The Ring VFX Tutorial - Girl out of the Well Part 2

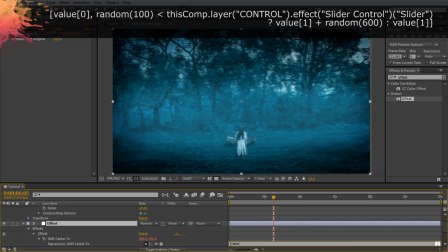(16:15)
In the expression editor, type open square bracket value open square bracket 0 close square bracket comma random open bracket 100 close bracket and then the left arrow, which is the less than sign, and then use the pick whip tool to select the slider value to insert it into the expression.
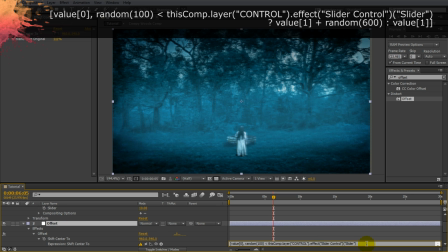(16:35)
Finish off your expression with question mark value open square bracket 1 close square bracket plus random open bracket 500 close bracket colon value open square bracket 1 close square bracket and close another square bracket.
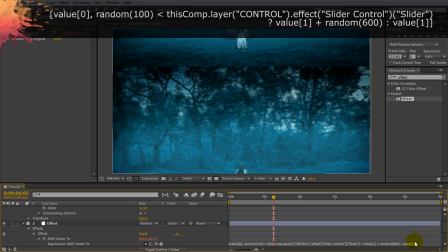(16:53)
This expression uses the slider control to randomly offset the scene vertically by up to 500 pixels.
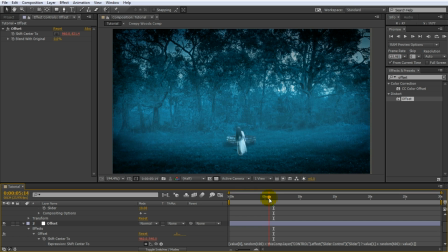(17:00)
If we scrub through our composition, you can see how the screen twitches vertically. I think the twitching is almost a bit too frequent.
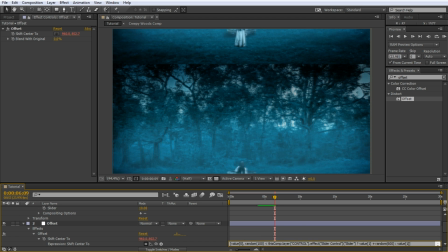(17:08)
Let's go back to the expression and change the first call of the random function to be random 200 instead of random 100.
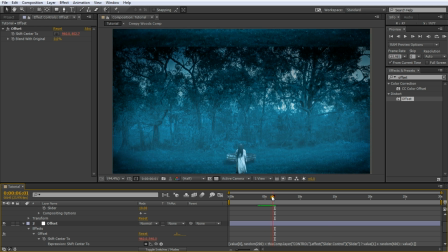(17:16)
This will make it half as likely for the twitches to occur. Yep, that's much better. We really don't want to give our audience eyeball bleed due to excessive jittering of the footage.
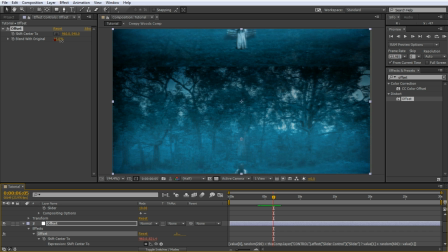(17:26)
Finally, go into the settings for the offset effect and set the blend with original property to 50%.
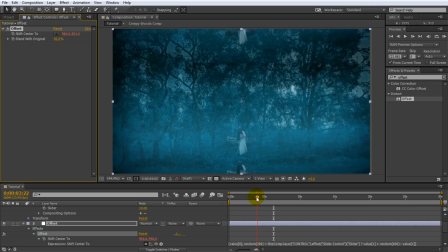(17:33)
This will soften out the appearance of the vertical offset effect and make it a little bit less abrupt.
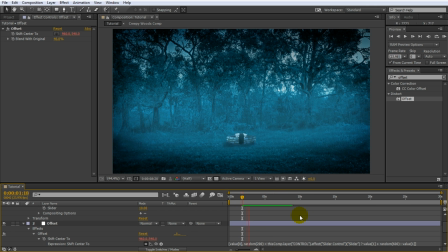(17:38)
Let's play back our comp to see what this looks like. Nice! Since we have everything nicely tied together, we can now use this single slider expression control to determine the frequency at which these TV damage effects occur.
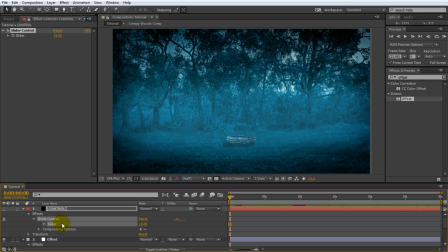(17:53)
Let's make use of this and animate the slider to have some parts of the clip more noisy than others and emphasize certain moments within the shot. For example, I don't want any twitching at the start of the clip, so let's start the slider value out at 0. Then maybe jack it up a little bit to around 5% just as Celina starts to crawl out of the well.
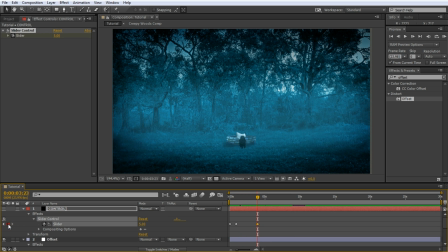(18:11)
During the transition from Celina coming out of the well to her walking towards the camera, I really want a lot of twitching, so maybe we'll set the slider to around 20. After the transition, I will reduce the slider value back to around 10 to reduce the amount of flickering. Then I'll let the slider slowly decline down to 5 towards the end of the clip. Let's play this back.
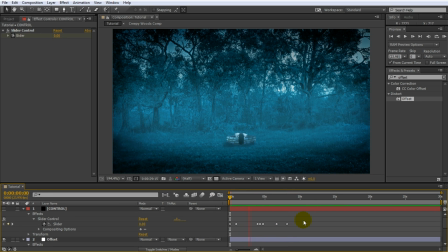Yep, I'm pretty happy with the twitch effects. However, we're not done yet. I still want some general TV noise and interlacing effects, and I also want to make the whole shot look a lot more dramatic.
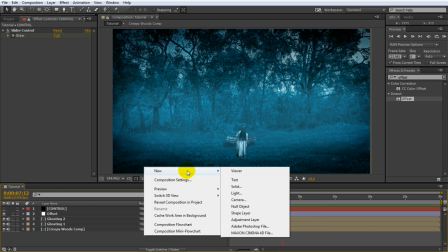(18:48)
Let's start with the noise. Create a new adjustment layer at the top of your composition and call it Noise.
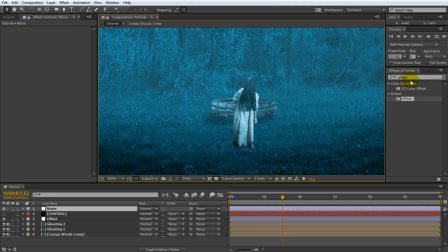(18:54)
Zoom in a little bit so you can see the noise we're going to add a little bit clearer. Search for and apply, you guessed it, the noise effect to the adjustment layer. Jack up the noise to around 10 to 15% and untick the Use Color Noise option.
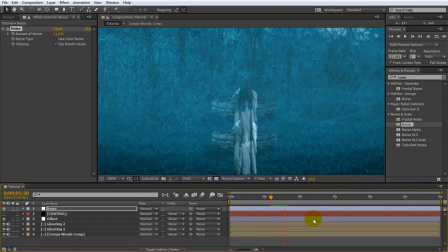(19:07)
Our shot now has a really nice grainy look. I still feel there's a bit too much twitching going on towards the end.
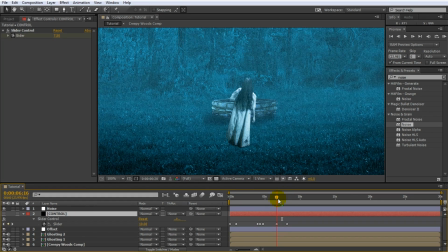(19:16)
Let's quickly hop back to the slider expression control for a moment and reduce the value of the slider towards the end to 5 instead of 10. Yeah, that looks better. Now let's create some cool interlacing effects.
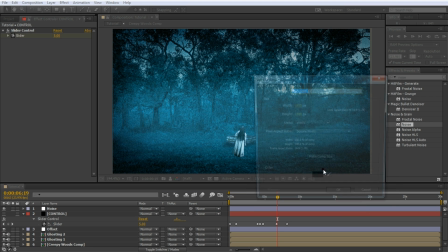(19:28)
For this, create a new solid layer at the very top of your composition. I'm going to call mine Interlacing.
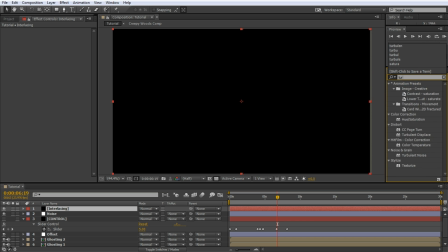(19:34)
Search for and apply the turbulent noise effect to this layer.
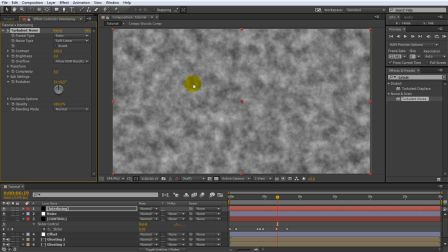(19:37)
We will reshape this turbulent noise pattern to look more like long horizontal interlacing lines from an old CRT screen. For this, go over into the effect settings of the turbulent noise effect and expand the transform property. Open up the scale property and you will see that by default it actually scales uniformly.
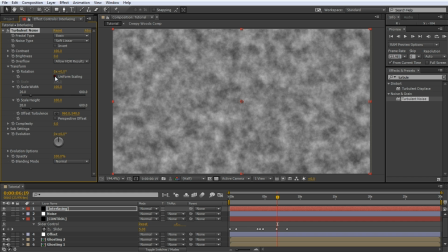(19:55)
Untick the uniform scaling checkbox to be able to stretch the noise at will. Finally, increase the scale width property to its maximum and reduce the scale height to its minimum value. Scrubbing through the effect, you will see that the turbulent noise is a static image, it doesn't actually animate.
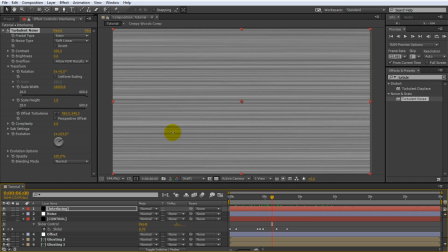(20:12)
Now, you could animate the evolution property, but animating the evolution property actually looks a little bit too organic, it looks too smooth to be an old CRT TV.
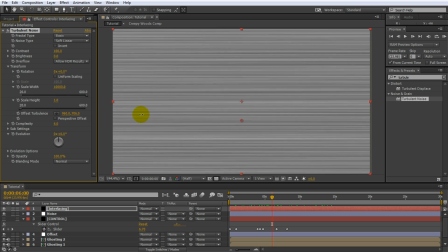(20:21)
Instead, we will animate the offset turbulence property as that, as you can see, shifts the horizontal lines in a way much more resembling an old TV.
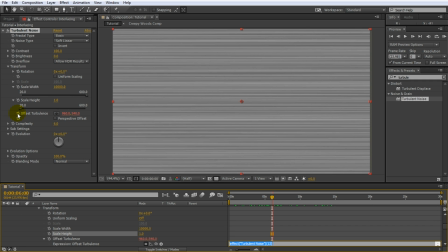(20:29)
Add an expression to the offset turbulence property and in the expression editor simply type open square bracket 0,
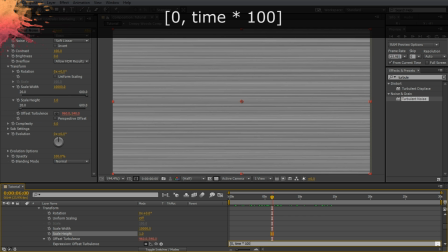(20:37)
time star 100 close square bracket. Bam!
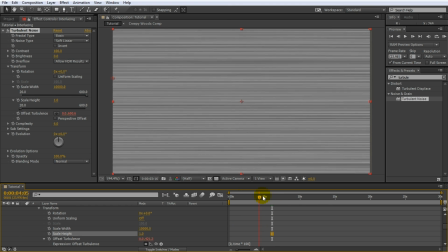(20:42)
We now have nicely animated interlacing lines. To blend this layer into our scene, change the blend mode of the interlacing layer to classic color burn.
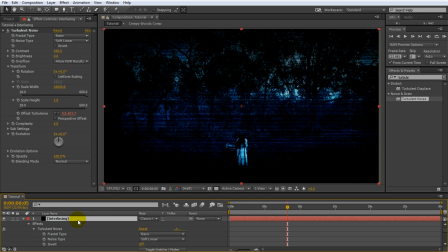(20:51)
Wow, that's a little bit too dark, we can hardly see our scene. Open up the opacity of the interlacing layer and reduce it to around 15%.
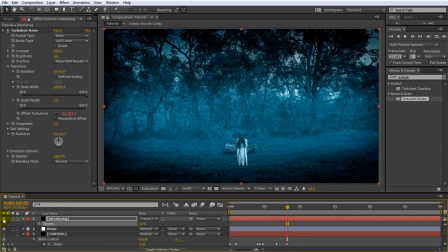(21:00)
That looks much better. I feel that the interlacing lines are a little bit too hard to see, so go back to the turbulent noise effect and jack up the contrast property to something huge like 1000. Finally, let's lower the opacity of the interlacing layer just a little bit more, maybe to around 10%.
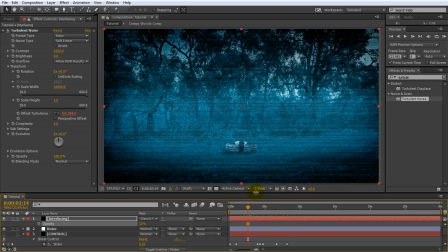(21:17)
Now that looks cool. You can really see the impact this interlacing effect has on the scene, especially if you zoom in a little bit.
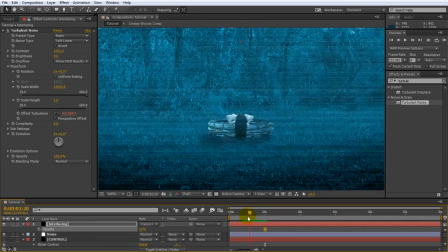(21:26)
Last step, I do want to tweak the color of the overall scene just a little bit for dramatic effect.
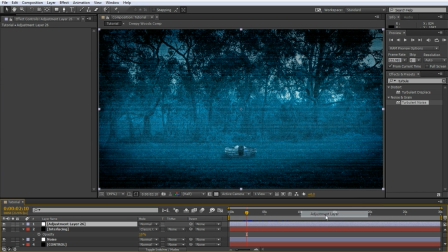(21:32)
Go back and add another adjustment layer to the very top of your composition. Let's call this one color grading. Search for and apply the curves effect to this adjustment layer. Add some contrast into the RGB channel by pushing up the highs and by reducing the lows a fair bit. This will make the scene look a lot more dramatic.
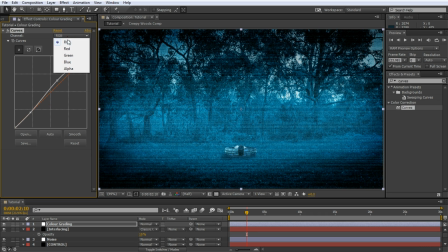(21:50)
In my opinion, the image has turned out a little bit too blue, so go over to the green channel and increase it just a little bit.
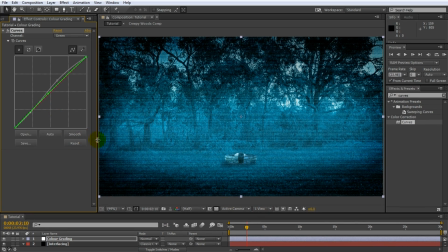(21:57)
How you want to color grade your final effect is really down to personal taste. Let's go back to the beginning of our composition and I think I'll make it even more dramatic and increase the contrast of the cursor effect even further.
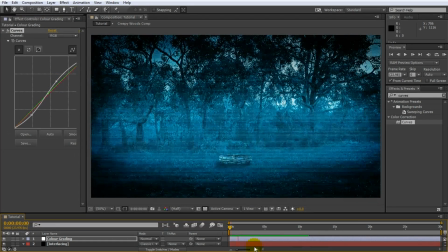(22:10)
There, done. All that's left to do is play back and enjoy your final girl out of the well horror effect. And there you have it! Going from a simple photo of some trees in a park to a creepy girl out of the well visual effect shot ready to be used for your next horror movie project. And don't worry, I will cover all of the other visual effects from our Ring Halloween special in my upcoming tutorials. I really hope you enjoyed this video. As always, if you have any comments, questions or suggestions, just leave them in the section below. Please remember to subscribe by clicking the subscribe button up there. Hit that like button and share the video around, it really helps out a lot. And if you're hungry for more, you can also find and follow me on Facebook, Twitter or on Google+. Until next time, I will see you later.